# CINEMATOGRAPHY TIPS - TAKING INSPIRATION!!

all right so i think we can all agree you know anyone with sort of decent vision will realize that that's the definition of badass in my view i absolutely love that commercial so i basically like i say i took elements of that and put it into like an advert which was an adidas spec advert you'll find it on my channel i'll stick a link to it below but let's just have a jump into this big commercial analyze a few frames
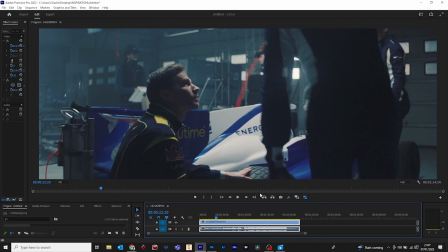in premiere and see what we can kind of discover from that so we'll take this frame here with these guys sat around the car yeah
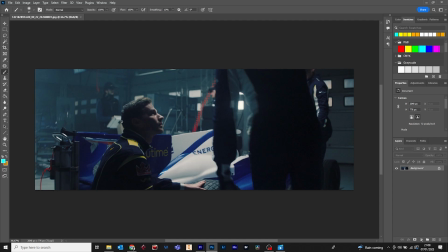so if we look at this frame here for example what do you notice i mean as i've spoke about i think in my previous video you've got shadow this side camera side this guy is pretty much backlit got the car the light for the car is coming down behind importantly very important the
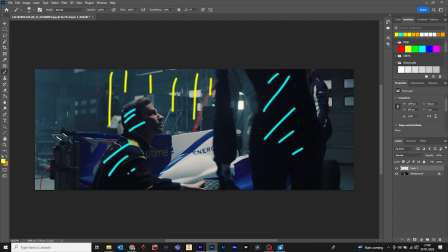light from the car is coming down behind these actors so they haven't set the light up on the opposite side of these actors so the actors are lit up and everything's lit up like they said it on the opposite side to the actors shining down and i'd imagine that the light is skirted
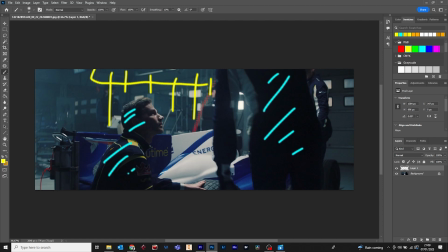off so it's just hitting that car and getting some spill onto this guy's face here that is looking rather tasty nice bit of haze going on in the background there i'm not going to try and guess what lights these guys are using because i would not have a clue but let's have a
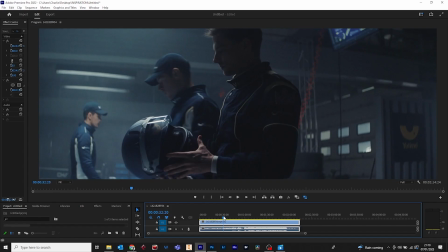look at another frame same deal going on there again inside the car shadow to
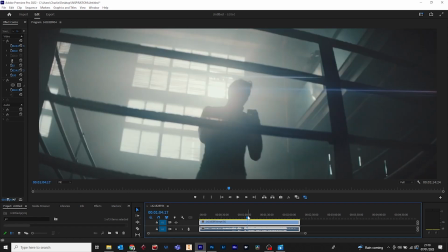camera highlight off camera that is a really nice shot and
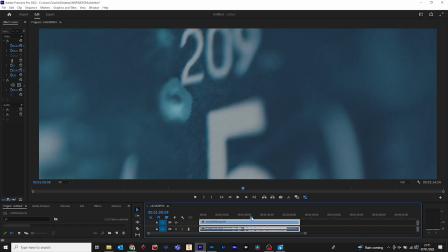then there's this bit yeah this bit right here as this guy slams his arms down the camera the follows the movement and gives you that jolt it's such a simple thing but I use that in my commercial and I'll show you example of that in a minute that just little that little camera move gives that impact of
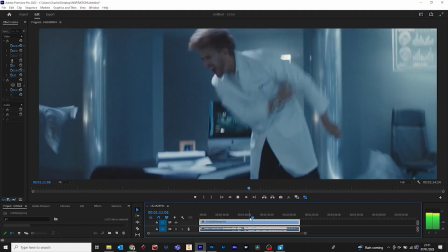the guy chucking his tantrum on the desk there yeah it's just i don't know maybe i'm a geek like maybe i'm like thick or whatever but i just see stuff like that and i'm like yeah that's tasty i'm gonna steal that uh so yeah i did i nicked that bit uh
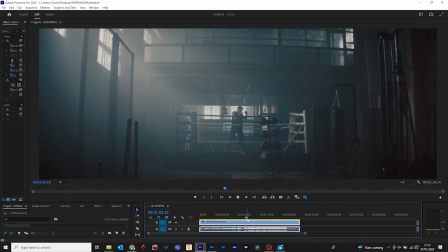there's another bit as well where he gets up that's nice as well that bit with the skipping rope yeah yeah this bit right here so
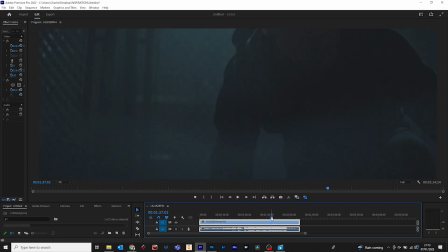you see this bit when the guy gets up this bit right here camera stays low follows him up
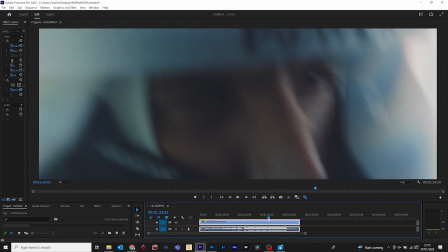i stole that exact move uh in my commercial i'll show you that in a minute yeah so anyway let's just quickly jump onto my weak no budget attempt let's have a quick look at that you'll see that i cheekily even stole the music i did try and find my own score but this this music just worked perfectly with it so yeah stole it so let's have a look at
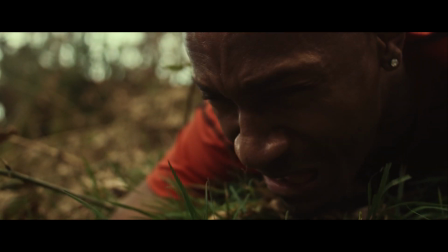that all